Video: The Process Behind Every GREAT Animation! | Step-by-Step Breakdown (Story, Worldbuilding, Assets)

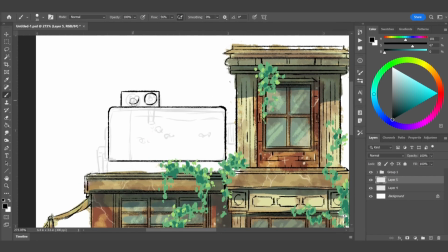[4:10]
I built into the solar punk aesthetic by adding some filtration systems, overgrown with wildlife so that there's more organic elements present in the world.
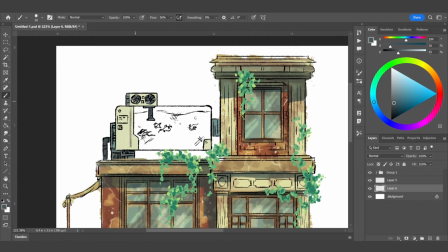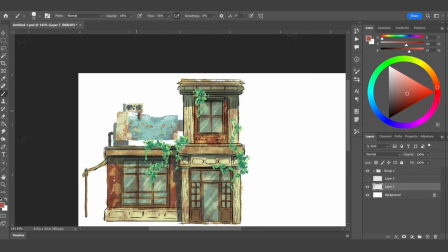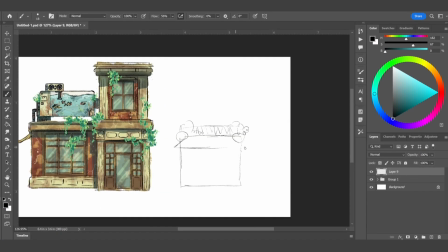[4:30]
Breaking it down further, first you want to sketch out an idea you have for the building with some rough primitive shapes. For this next design, I wanted to go a bit more outlandish and not as simple as the first building.
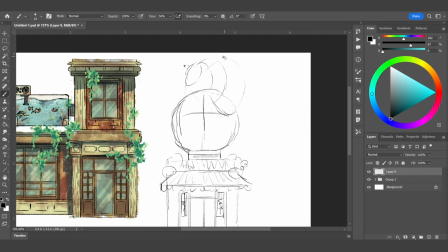[4:40]
I thought a shell could be a nice touch to maybe suggest that this ancient city was once flooded with an ocean, and after decades of abandonment, the wildlife moved in. Maybe centuries later, some travelers found the city and repurposed it into their natural habitat, bringing technology that helped both the travelers and the wildlife coexist.
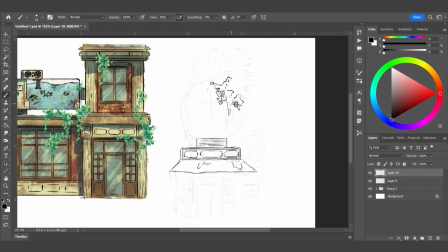[4:59]
Now, after you're done with your sketches, you want to go over your lines with some bolder strokes.
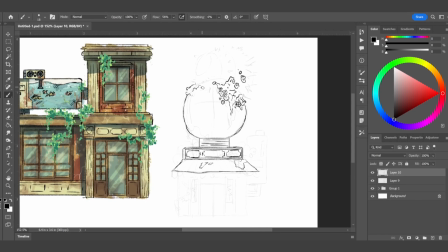[5:03]
When coloring, try to stick to a couple more distinct colors. In this case, I used a color palette from my mood board earlier.
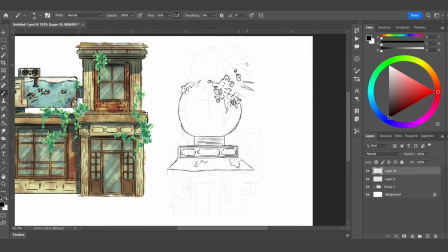[5:10]
Another tool that's great for color palette ideas is Adobe Color.
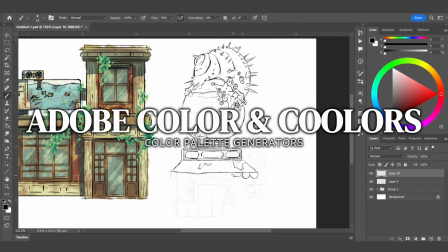[5:14]
My personal favorite is a website called Coolors, which has some of the most visually appealing color palettes I've ever seen.
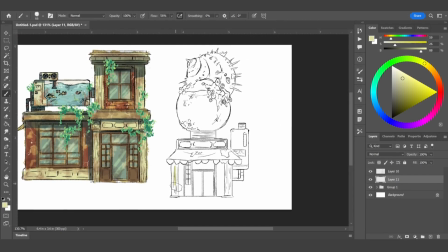[5:20]
Seriously, this website's great. You should go check it out for some inspiration. Right now, I'm just laying down the base colors for the house.
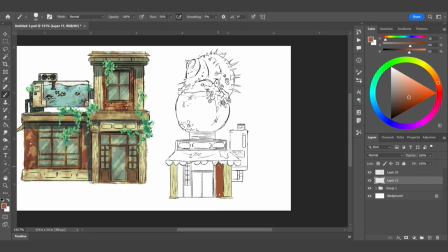[5:25]
You'll probably notice that I'm using a lot of the same design elements from the first house, and that's intentional. It's because I want everything to feel like it belongs in the same world, and reusing similar designs can help with that.
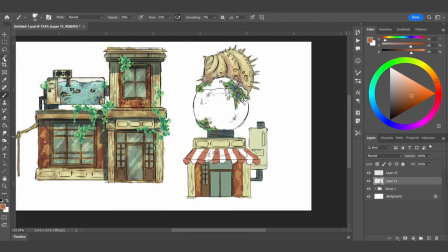[5:35]
Once the base colors are in, I started layering different hues to break things up and add some variation.
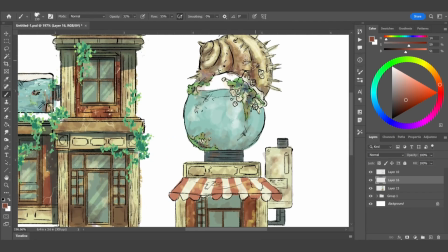[5:40]
Then I usually throw in some darker colors and throw it to multiply, and then when I feel like it's coming all together, I do passive highlights to make everything more cohesive and give it that extra pop.
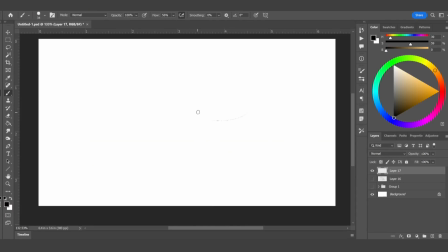[5:48]
I use the same approach when designing the props. It started out with rough sketches and then drawing over them with cleaner, more confident lines. A small trick I like is playing with the line thickness and opacity to add some depth. You see this in a lot of animated shows and it really helps bring things to life.
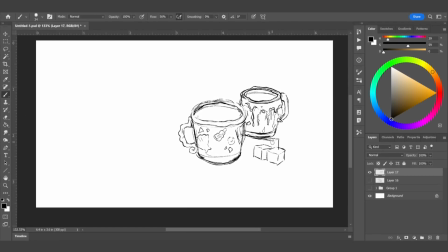[6:02]
For this project, I designed a solar-powered espresso machine which is made of brass and runs entirely on rooftop solar panels.
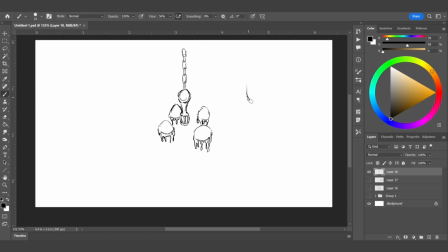[6:09]
When activated, the ancient symbols on the side glow. Which just felt like a cool touch.
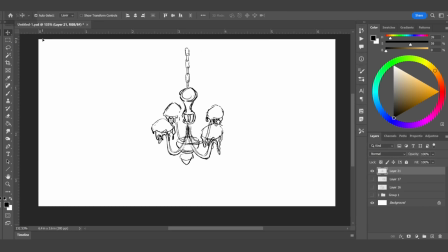[6:16]
I also created seashell ceramic coffee cups that have seashell fragments embedded in them, helping to retain heat.
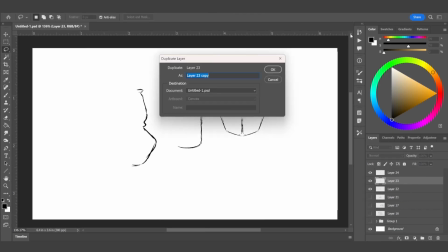[6:21]
They're usually served with coral patterned foam art and a little dish of sugar cubes on the side.
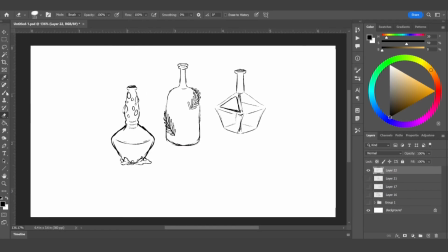[6:27]
To add some atmosphere, I also designed a living chandelier covered in vines, moss,
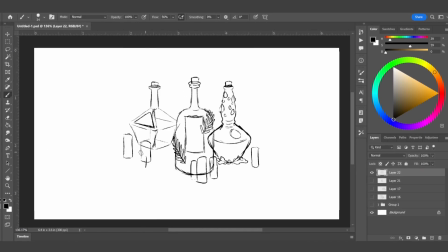[6:31]
and bioluminescent fungi, which cast a soft, glowy light all over the coffee shop.
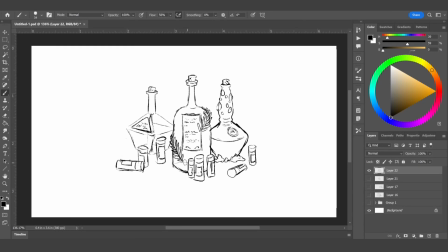[6:36]
I also came up with potion bottles of syrup and spices,
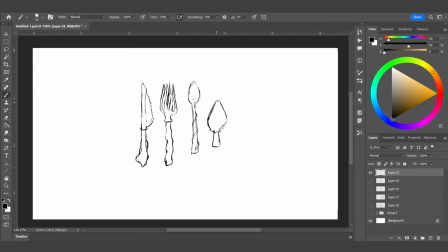[6:40]
and I wanted to give them like a repurposed vintage look with some corks and then handwritten labels,
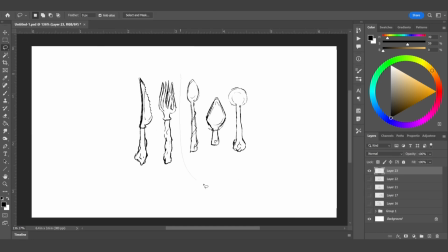[6:46]
just to make everything feel a little bit more old school in some areas.
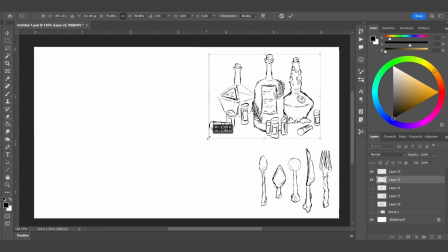[6:49]
Lastly, I created a hand-carved bone spoon set where each spoon features intricate engravings, and every design is meant to enhance a different type of drink.
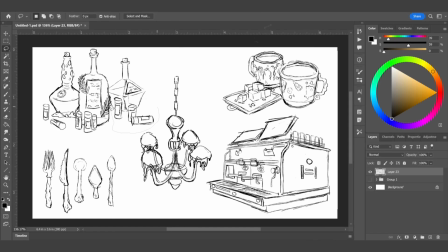[6:58]
I love adding little details like this because they help the world feel more lived in.